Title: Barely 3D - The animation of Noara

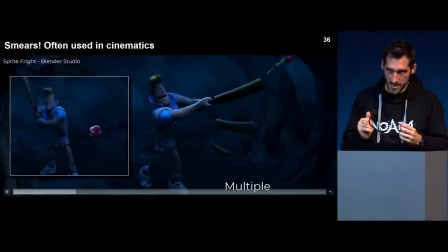Not, it's pretty common, but it might be a little harder to think about,
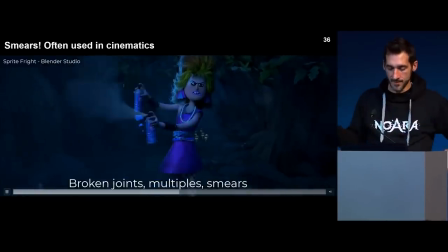are those broken joints where the limbs become like super like noodles and stuff like that.
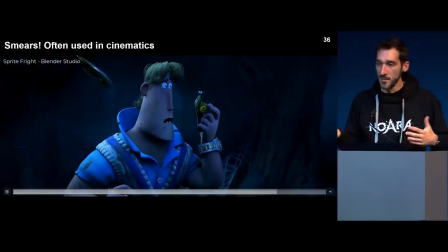So it's like whips, and we'll see that a little later on.
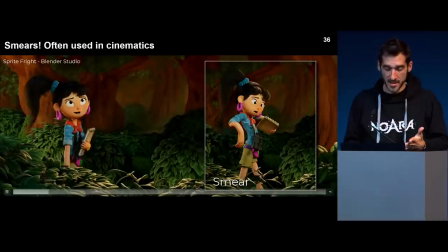So in cinematics, since you're just like
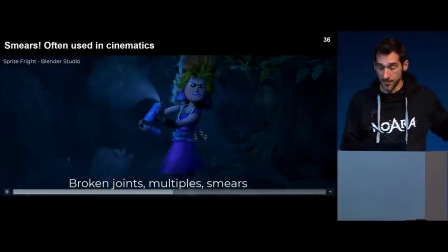focusing on what will be seen through the 2D screen and through the framing that you choose, you can easily do that.
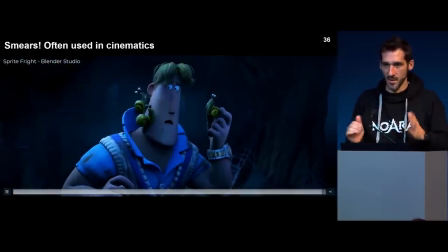And I do believe that if we were to watch those scenes from another angle, that there probably are some very dirty,
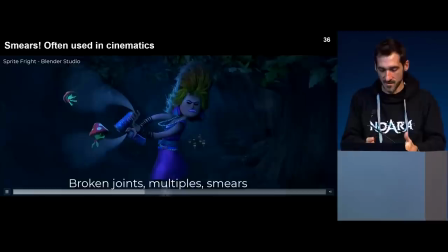poses or crazy poses that are involved to get this nice result on screen.
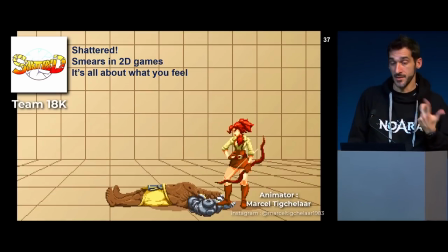You can do these kind of things too in 2D games because it's gonna be flat.
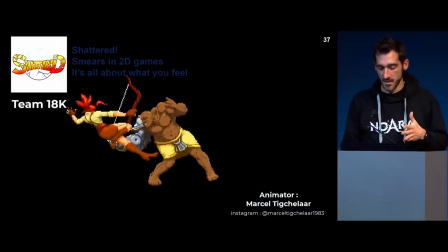So this is an example. I came across it on Twitter.
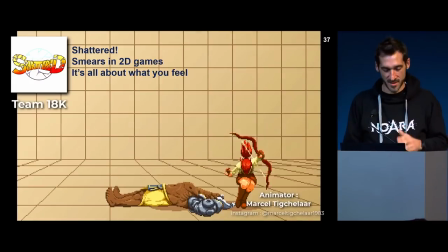This is a team I'm following, Team 18K. They are doing this game Shattered.
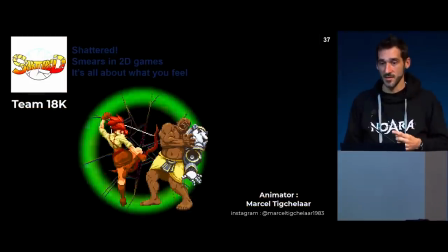They have one animator working on the project. He does crazy animation.
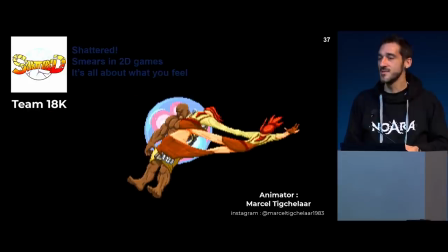When you see those smears, I asked him, how do you design that? And oh, I'm just transitioning from one frame to the other.
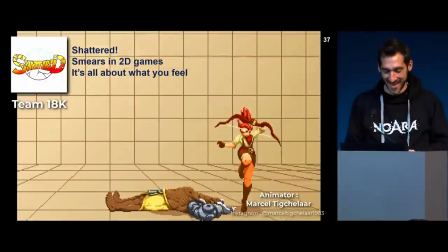Yeah, okay, but how do you, how do you came across those shapes?
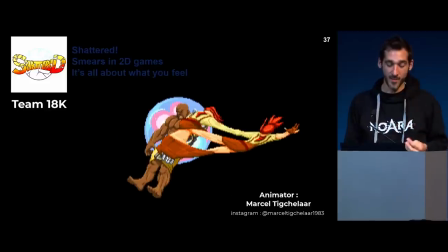I mean, this one, that's crazy. And when it's spraying real time, now you know there are smears.
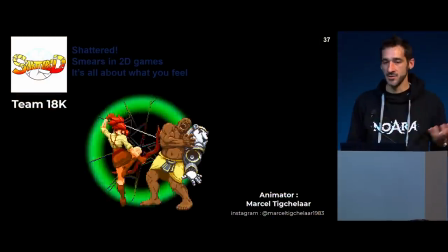So you may spot them, but honestly, you just feel like it's super smooth and it makes you like it's so cool.
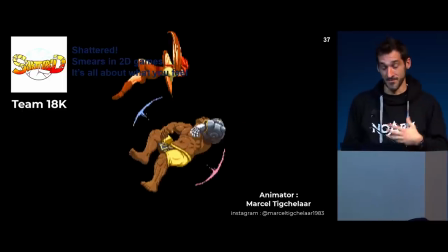But how would you do that in 3D, in a 3D game? That's a little harder to achieve. So in Noara, one of our philosophy, or I mean,
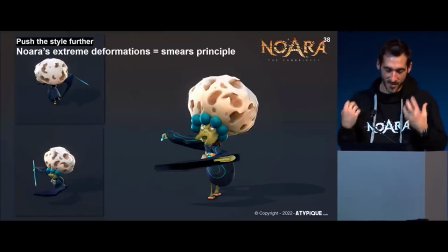we are not like doing groundbreaking stuff, but we're just trying to push the deformation as far as possible to match this kind of stuff.
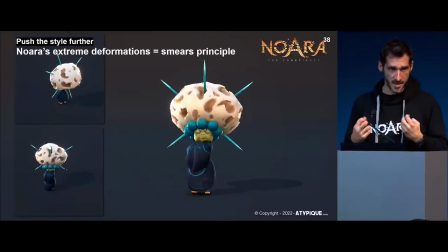So we're trying to create smears, but in the context of animation that can be seen from any angles, and this is where it becomes a little tricky.
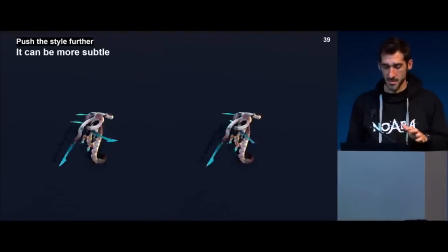Sometimes it can be pretty subtle. So on the left, the blades are curving. So it just supports the flow of the tentacles, okay? And it adds some femininity. I don't know if you will, it looks more feminine, which she's the queen, like she's super, like super feminine.
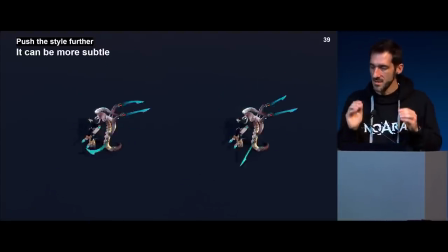On the right, that's still fine, but it kind of blinks a bit, you know, you have a little harder time to track the blades. So not like a big improvement, but still a little improvement.
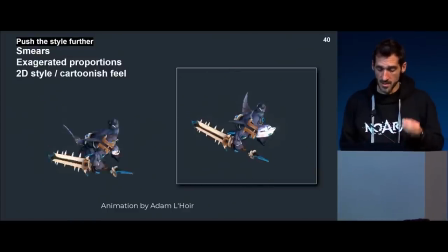On other animation though, this one is by Adam Loire, he's one of our animators, a young guy, like he's a killer and such a nice dude. So it's a pleasure to work with him.
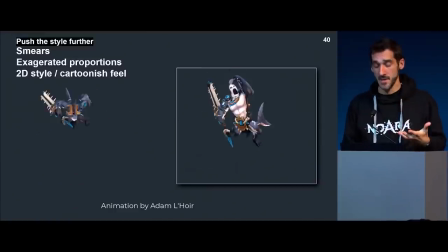That being said, we do use those smears, and we also do use exaggeration. So the character is beating his opponent to, and when he does that, he hit part of it and cure himself in a way.
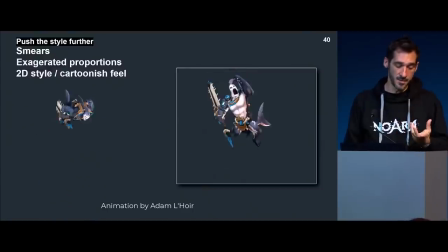So we do need the viewer to understand the move, at least we are trying to do so. So when you see it like frame by frame on the right, you can really see how we change totally the size and shape of the head. So that on the left, you just get this beating motion at some point.
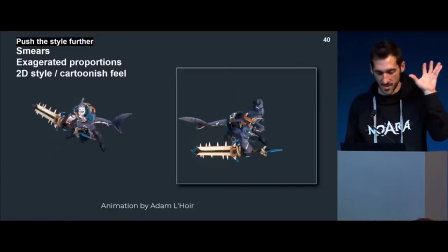You feel like, yeah, a mouth is opening and kind of, you know, closing onto the target.
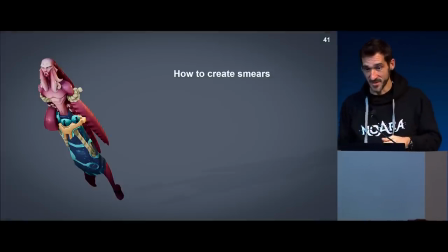So how do we create those smears? Like, what's the workflow in a way? I mainly use stretching toward the previous frame to create a trail effect. So as you do with the add-on, in a way, that's the same philosophy.
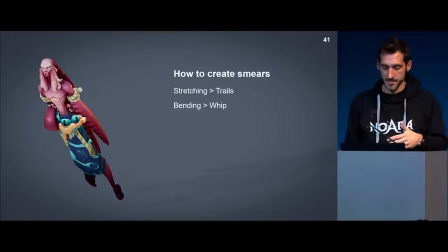And I use a lot of crazy bending to create a whipping motion for the limbs, the body, whatever.